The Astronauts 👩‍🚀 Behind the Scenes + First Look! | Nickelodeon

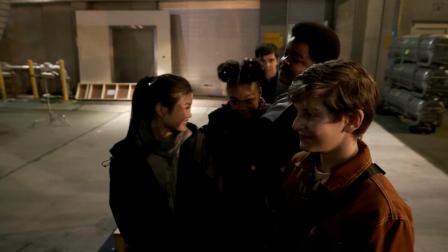[0:05]
Hi guys, come check out some behind the scenes. Set and action!
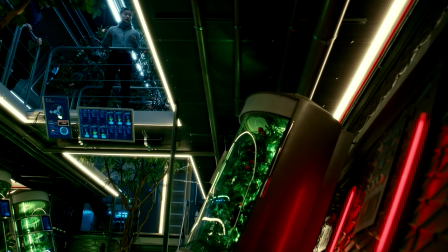[0:12] All right, we've got 18 minutes to move 5 more of these from the cargo bay down into here, or the ship won't be balanced. Is everyone clear? Yeah. True that.
Hi, I'm Mia Chek, and I play Sammy Surway. I'm Ben Dawn, and I play Will Rivers.
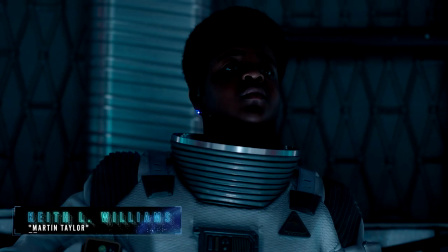[0:25]
I'm Keith O. Williams, and I play Martin. Hi, I'm Kaden Gray Swan, and I play Doria Taylor.
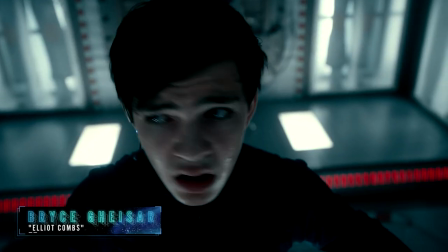[0:30]
I'm Bryce Geyser, and I play Elliot Combs.
3, 2, 1, blast off!
One of my favorite parts of working on the astronauts is the zero G. There isn't any gravity in space, so we get to do a lot of wire work. 20 odd feet in the air, literally redefining hanging out.
This is awesome! Will, small movements. That actually looks kind of cool.
It's like having balloons under your arms and pretty much just like, yeah, slow motion.
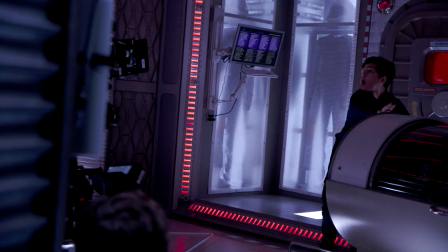[1:00]
Yeah, just kind of wobble. And for the wire work, we are using a stunt guy. His name is Sluggo. My name is Rob Boyce. Everyone calls me Sluggo, and I am the stunt coordinator on the astronauts.
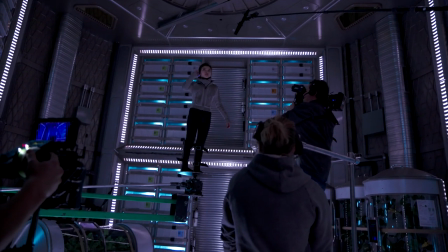[1:11]
The show we're working on takes place in space, so it's zero gravity.
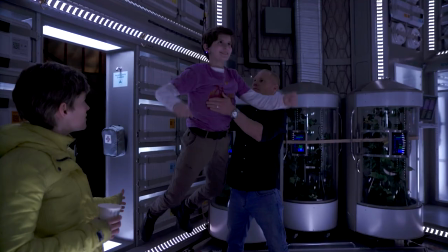[1:14]
Through many of the episodes, they're just hanging from the ceiling, and we're floating around, puppeteering them, getting to do what we need them to do. There's this scene where I was on wires. The set was spinning behind me. So like I couldn't see that it was spinning, but the camera was also spinning.
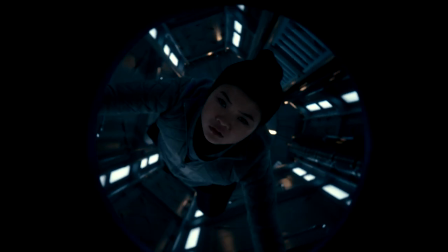[1:29]
So it creates this optical illusion that the camera is floating with me.
I'm good. This is fun.
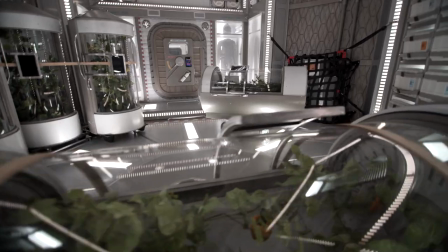[1:36]
The sets are all amazing. Really crazy to see. The first time I saw the sets, I was mind blown. Hey guys, I'm Dean Israelite, one of the executive producers and director of The Astronauts. We're here in Vancouver, Canada, where we have our stages.
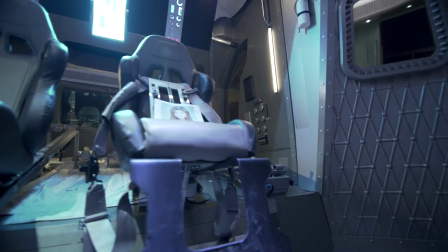[1:49]
The guiding principle for us in designing the show was that everything needed to feel completely real.
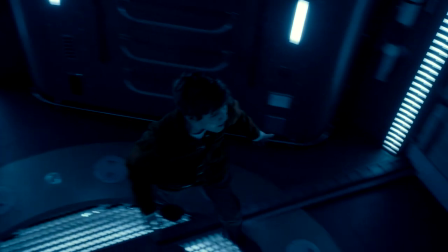[1:55]
So when they get up into that rocket, everything that you're seeing, all of the details,
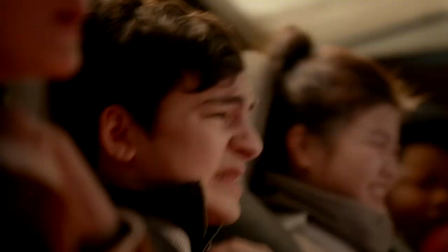[2:00]
is what real astronauts in 15, 20 years are going to see and experience.
Might as well check it out.
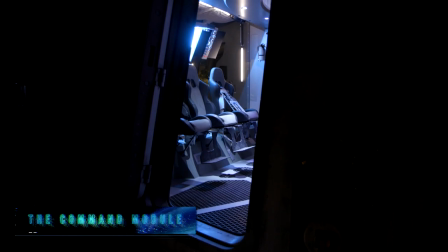[2:06]
Here we have the command module where our kids first enter.
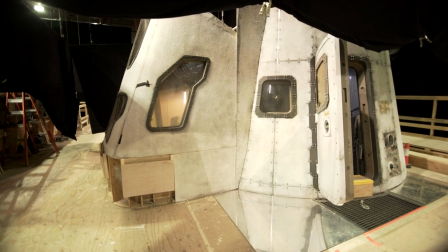[2:10]
I was geeking out the first time I saw a command module because the seats, whenever you sit down on them, they go all the way back. The command module was difficult because we wanted to make it feel very realistic.
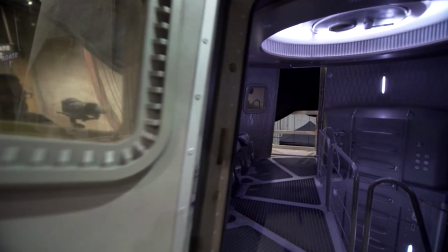[2:22]
And in order to do that, it has to be incredibly small.
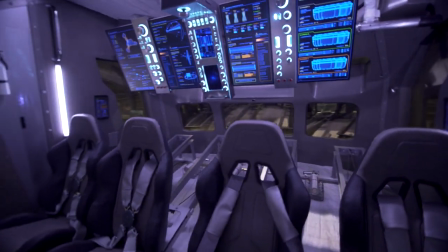[2:25]
On a real spaceship, there wouldn't be excess space anywhere, but there certainly wouldn't be excess space in the command module.
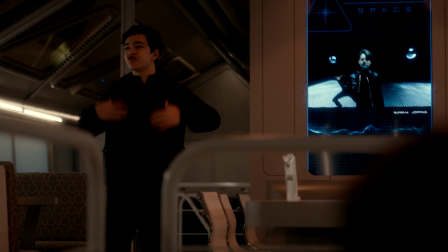[2:32] You gotta see this. Totally luxe. Private bath and sheets are like the really good kind. Oh, and the smoothies. This is totally top shelf, dude. You gotta check it out.
These are the crew quarters. This set has 2 levels to it.
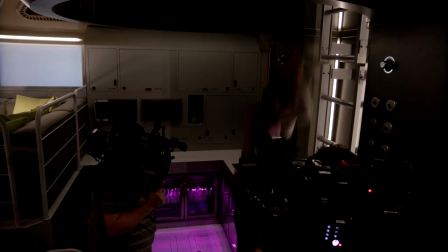[2:44]
So on the top level is where the kids hang out. This is where they'd make their food. This is where they'd play foosball.
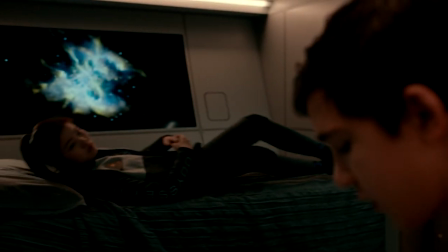[2:50]
When you go down the steps, this is where they sleep. And we've made these bedrooms intentionally tiny.
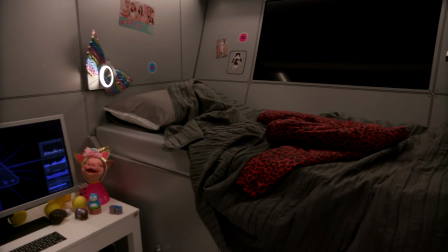[2:57]
Because again, on a spaceship, space itself is at a premium.
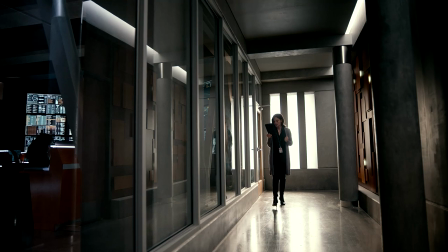[3:01] They are making you sleep in the sick bay? Making me? Are you nuts? It has this awesome space bed that reclines and has stirrups.
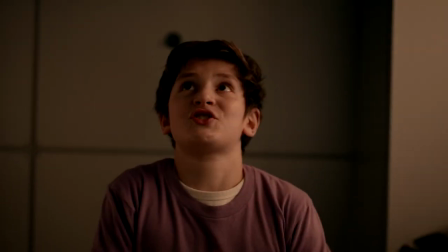[3:09] Okay, sweetheart, that is an examination table. Yeah, I know, so cool.
We are on set in the cargo bay. So in this scene, the weight on the ship is unsteady.
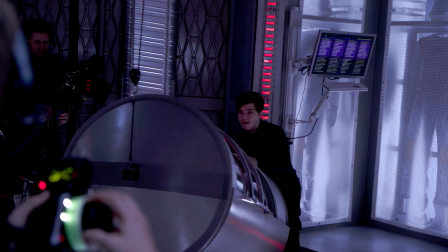[3:21]
It's making the whole ship wobble, but we have a way to fix it. There are 3 big garden terrariums. We're actually gonna shoot through these tubes and launch them through and get them to where they need to be. Super awesome.
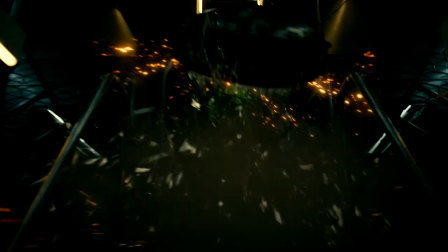Working all together in those group scenes. It gives you the feel of actually being stuck on a spaceship all together. We all are so into our characters now that whenever we're in that group dynamic, it's kind of like a game of ping pong.
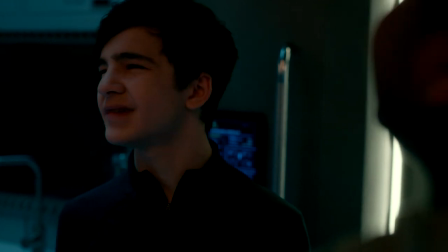[3:52]
It's like we're all going back and forth.
Who was the guy that was dying to see this place? Come on. And now we can all stare at it together for 237 days.
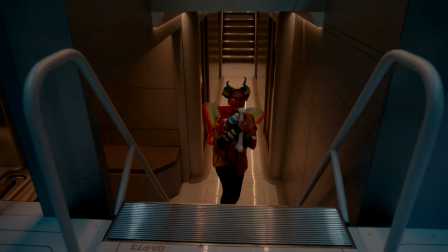[3:59] They're gonna turn us around. Guys! Check out all the cool swag I made. So you're gonna trash the ship just like you do at home?
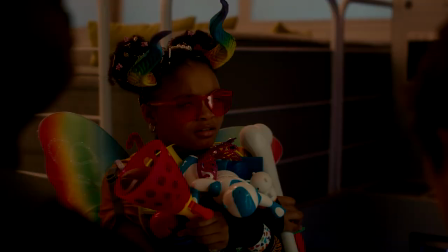[4:04] Jeez, what bug caught up in your butt? Fire in the galley.